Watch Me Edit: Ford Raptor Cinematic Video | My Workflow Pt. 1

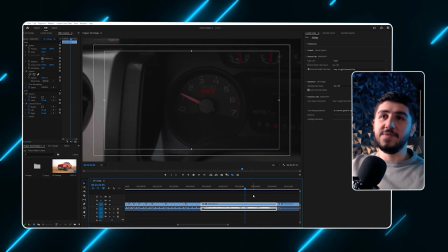(8:26)
Sounds sick. The V8 rumble. Look.
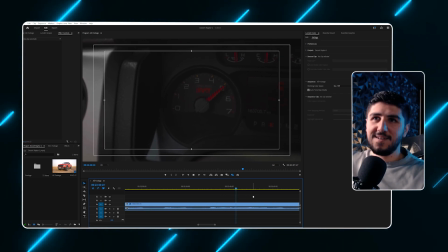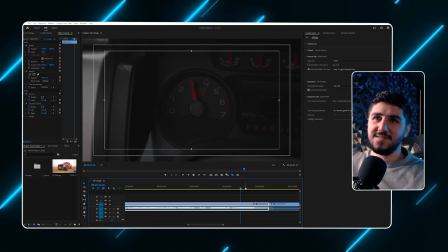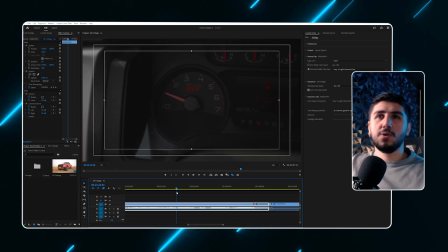(8:44)
Yeah, I was doing some low RPM stuff, some high RPM,
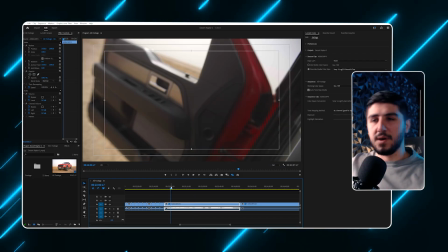(8:49)
and like from 1000 to 5000 or something like that, just to have it all,
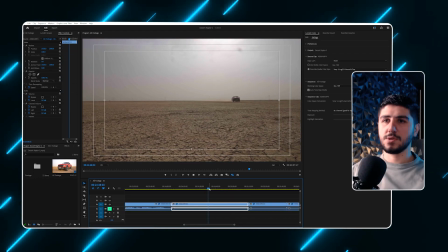(8:55)
and then we can use that later. This was like full slow-mo where the car flies by
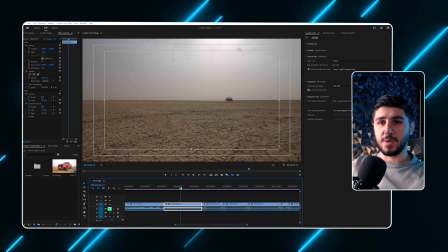(9:04)
and we see all of the dust and things, but for the first time we did it and the car was too far from me,
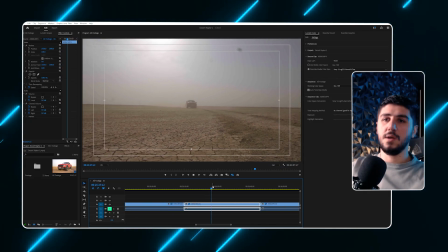(9:12)
and I was keep telling Hamza that just get closer, get closer, get closer.
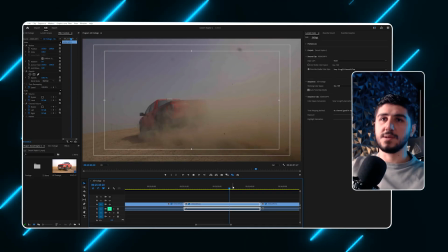(9:17)
And I had this, but it wasn't like to my liking.
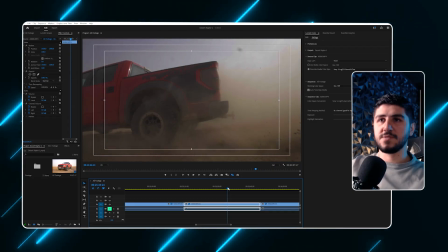(9:22)
Look, it looks good, the car is visible, but it's not very close.
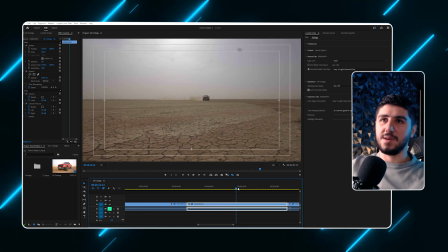(9:29)
And I think this one, no, it's not.
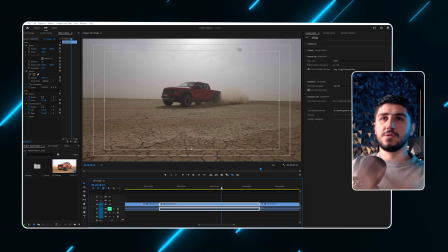(9:32)
See, the whole thing is we want to be involved in the action, and when the car is that far from us,
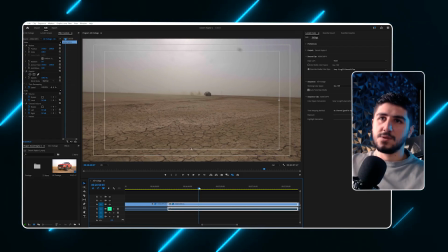(9:42)
it doesn't give us that feeling. So I was keep telling him, come closer.
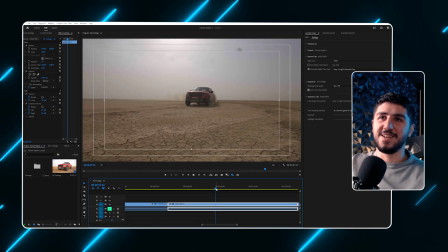(9:48)
I said, look at that shot. Like,
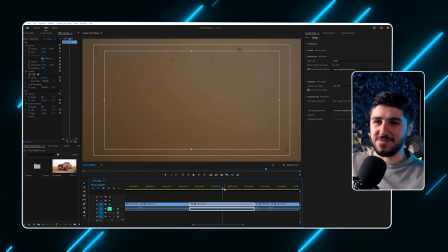(9:54)
Tell me that doesn't give you the adventure vibe. And I have one BTS shot of that.
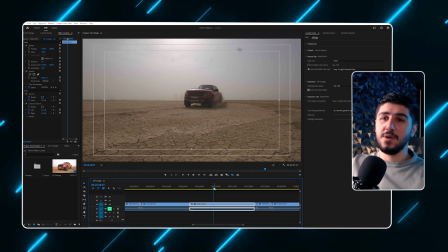(10:01)
I can include that in this tutorial too, of how close is the car to me.
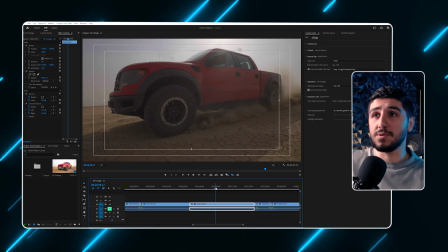(10:07)
So if you want to see that, here it is.
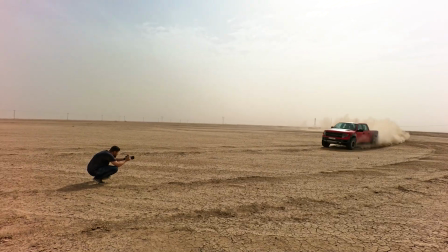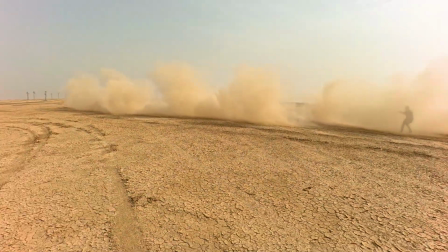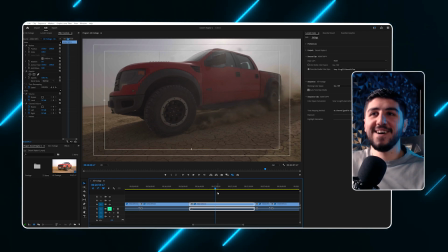(10:22)
Okay, welcome back. I almost died shooting that video, but at least we have a good one.
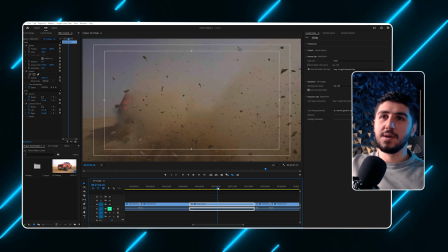(10:29)
Look, like the debris and everything, we can see that everything is in focus.
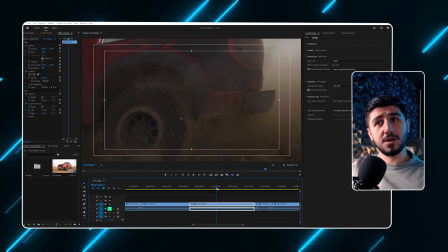(10:35)
I just love this shot. I don't know how I'm gonna use that yet, but I know that it will be in the video.
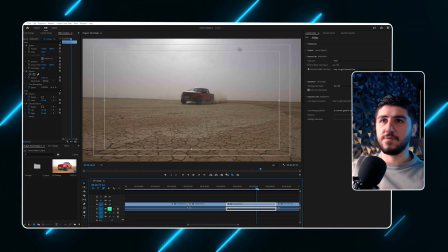(10:43)
So let's delete the ones that are far from us, like this.
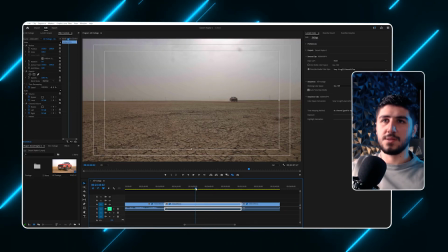(10:48)
This is close, I don't know. Well, I'm not gonna delete that, but get him.
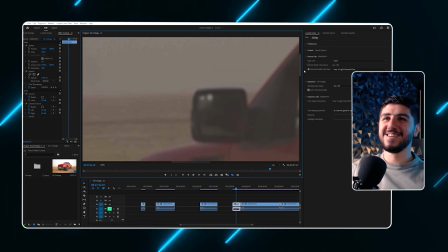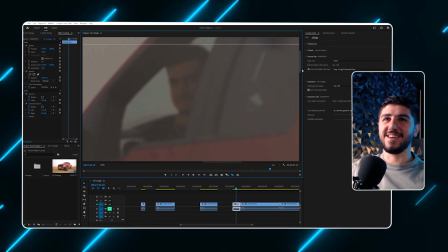(10:59)
Hey.
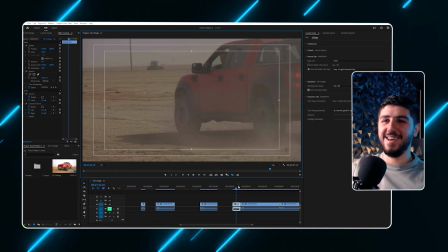(11:02)
He's like, how was that? This is just basically too shaky.
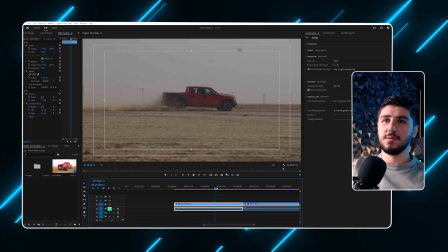(11:09)
Ooh, that's nice. Okay. Let's leave that.
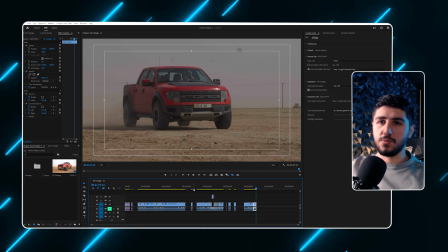(11:17)
Okay, we know generally what we have now. I'll just drag over
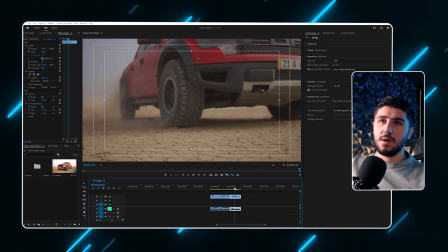(11:24)
the clip that will be for the end, and then this is the end.
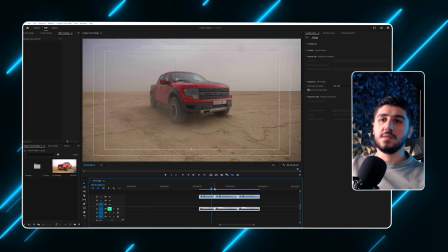(11:30)
So we know that the video will finish here.
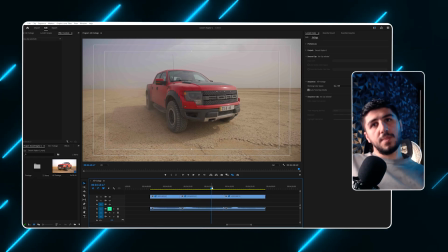(11:35)
And yeah, so one of my ideas was this car goes through the desert and stops here.
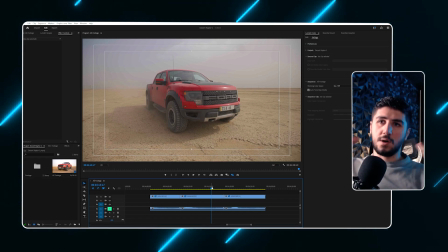(11:43)
We see the ground and it's all cracked up, it's very dry,
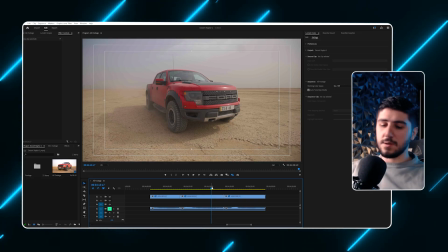(11:49)
and one of my ideas was to make
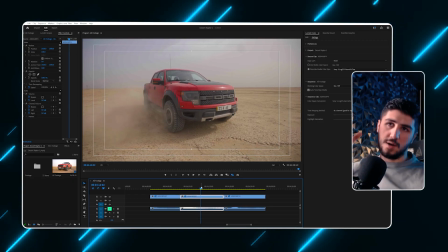(11:54)
the ground crack behind the car, so wherever the car moves it should crack and just float,
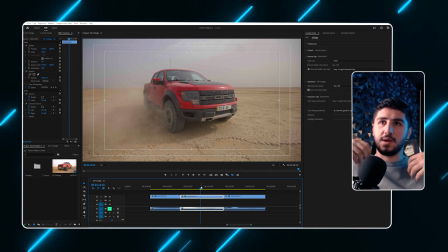(12:02)
and it will be like ripping through the ground basically.
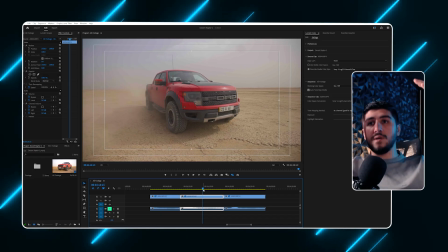(12:07)
And when the car stops, everything is in the air and they'll just fall down.
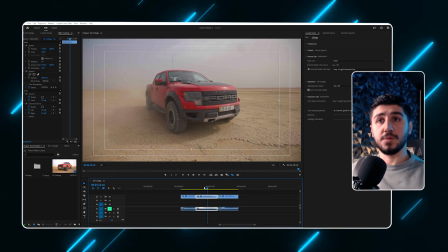(12:13)
It's like the relief of the energy that we have been building. I don't know how good it will be, but we can try always.
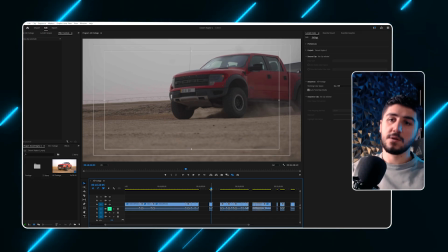(12:21)
And now we'll choose some shots for the beginning of the video, which will be some establishing shots.
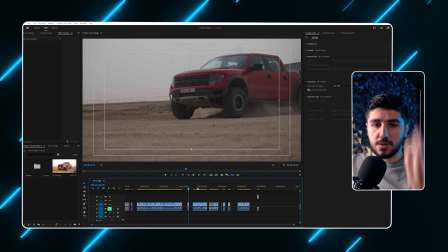(12:28)
We have to know where this is. We have to know
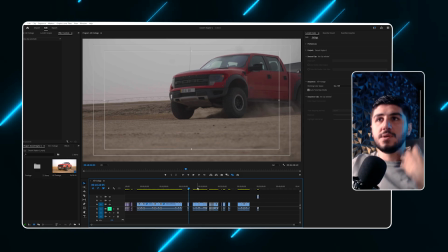(12:34)
we have to start the feeling for the viewer.
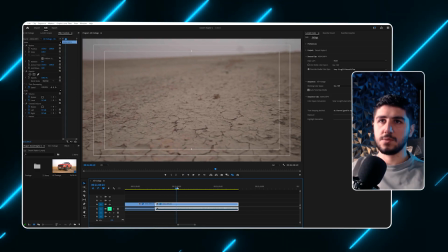(12:38)
I don't know about this shot because we go from the ground to the car,
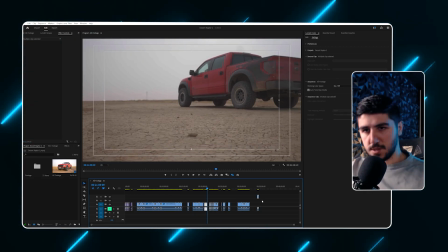(12:44)
but yeah, let's just keep it as an option. These are all for the beginning,
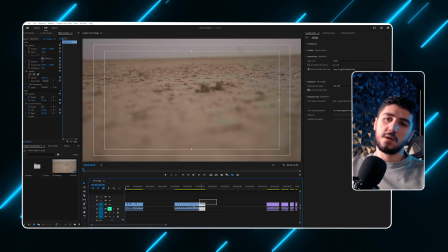(12:49)
and keep in mind that this is the beginning of the video where the viewer is hooked.
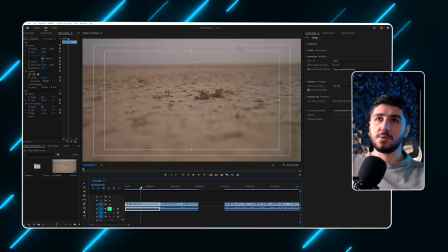(12:56)
The viewer clicks away or like swipes away immediately when they see a ground like that,
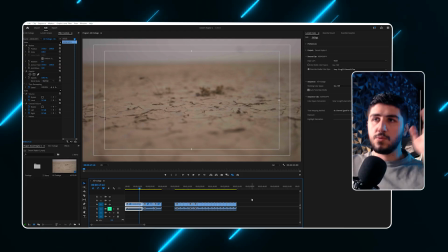(13:02)
but we'll do the hook afterwards. We are just thinking after they are hooked, what should they see?
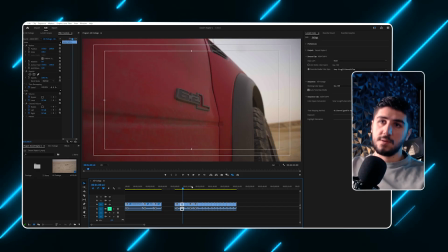(13:10)
These are good shots for that. Because our ending is this,
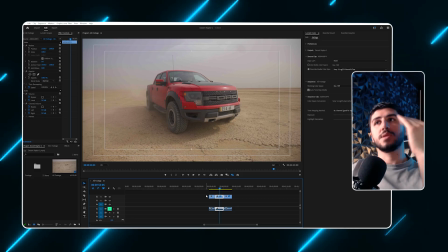(13:15)
we have to work it step by step, work backwards in my opinion,
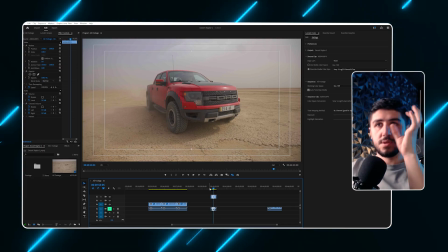(13:23)
because this is the only thing that we have and that's our focus.
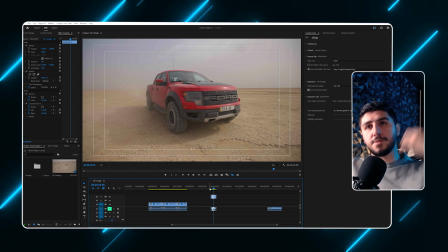(13:26)
Like the whole story I want to tell here is that this car rips through the ground and it cracks the ground as it goes.
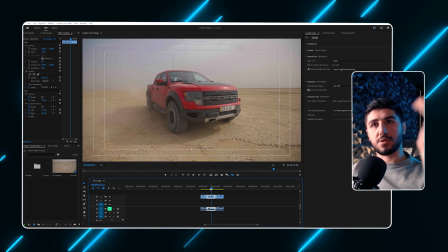(13:35)
So we'll work backwards and see what fits this.
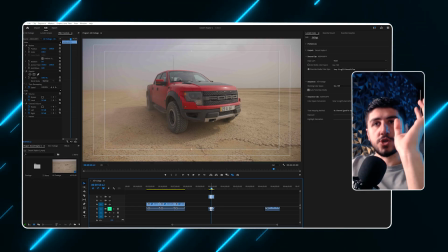(13:41)
So the way that I'll think about this is what shot is most suitable before this one.
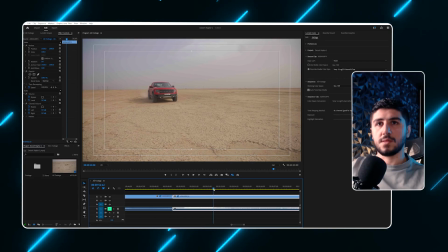(13:51)
So as we see, this is like this stars, maybe this will start here,
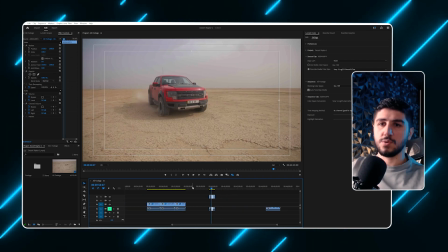(13:59)
and we see that the car is moving, so we have to show some footage of the car moving.
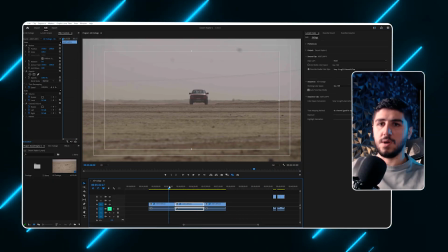(14:06)
Can be this, or it can be, yeah, these are very good, but I don't know.
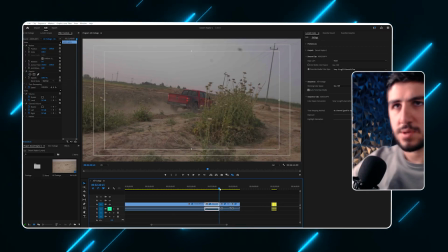(14:14)
Let's see what other moving shots do we have. This shot,
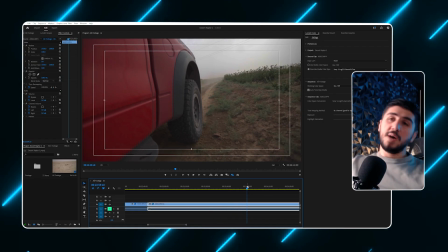(14:22)
it wasn't my plan in the beginning,
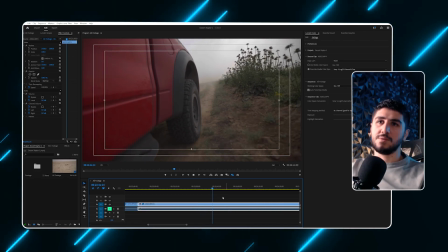(14:24)
but this is behind of the car and we could show the ground cracking and just exploding behind the car.
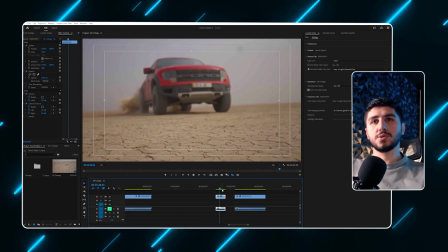(14:31)
I wanted to use this shot as the beginning
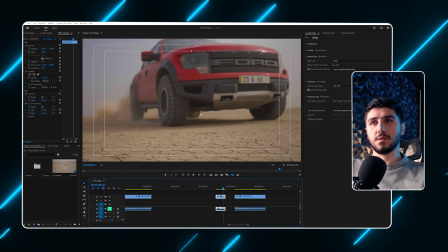(14:38)
of the other one, but this stops and then comes into the focus area.
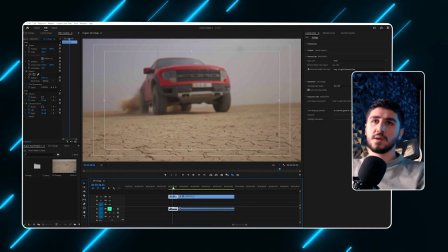(14:46)
Good. I don't like this one because it's out of focus, but we might
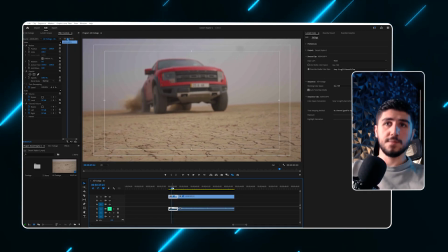(14:54)
We might add some elements just to make it more interesting.
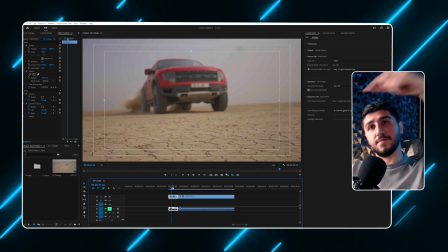(14:59)
Maybe after the donut, we might have some floating parts in front of the car.
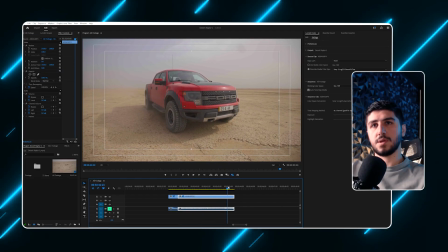(15:08)
No. And then we have to extend this, yeah, for a couple seconds just to
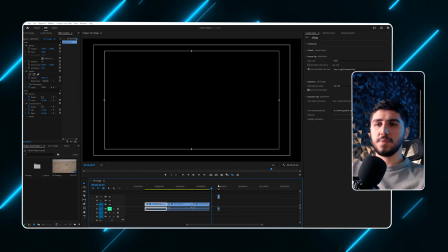(15:17)
let it all sink in. So what will be a nice shot before this?
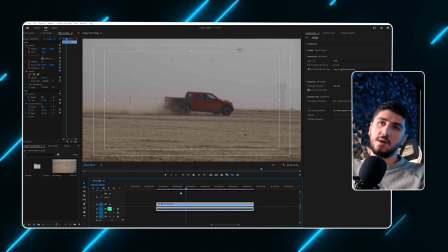(15:24)
I like this one a lot because we can see the back of the car. I think this is our only option where the back of the car is visible and the car is going.
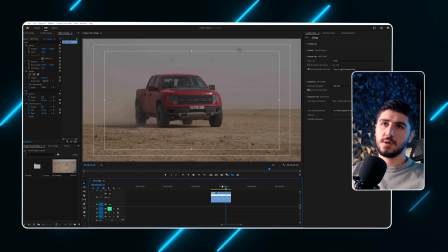(15:33)
We do have this, but it's not, I don't like it personally.
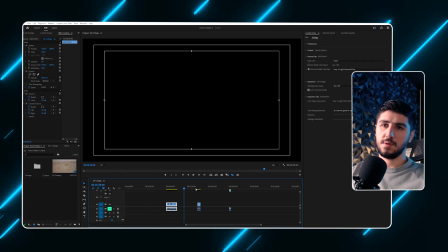(15:38)
It's just really, I'll delete that and stick with these two.
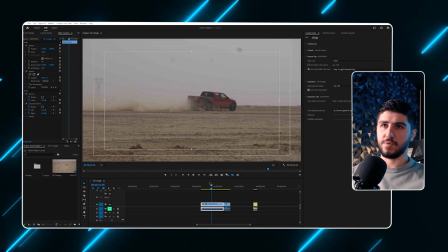(15:45)
Yeah, we could have the jump before this because we are showing that the crack is,
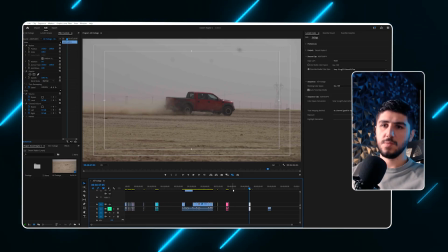(15:51)
the ground is breaking and everything. But before that, we have done a jump.
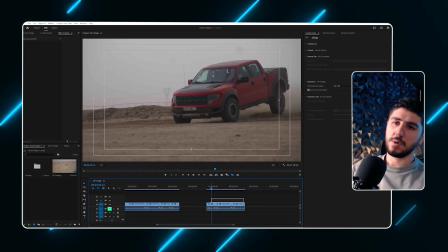(16:01)
I think that's how it should be. Okay, we basically have three different videos for the jump.
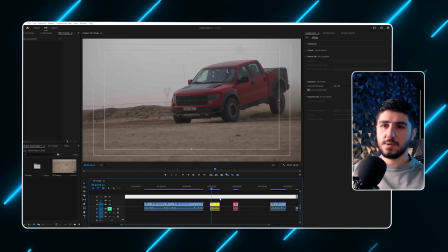(16:10)
I have colorized it just to see everything clearly in the timeline.
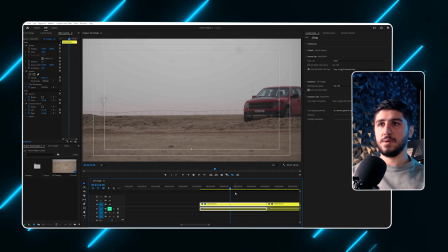(16:17)
So let's review this. You might be able to use the beginning outlet, or like just this where the front of the car is mid-air. I like that. Okay, let's see.
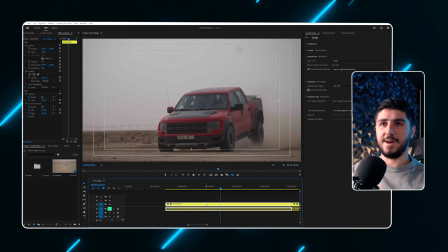(16:36)
Nice.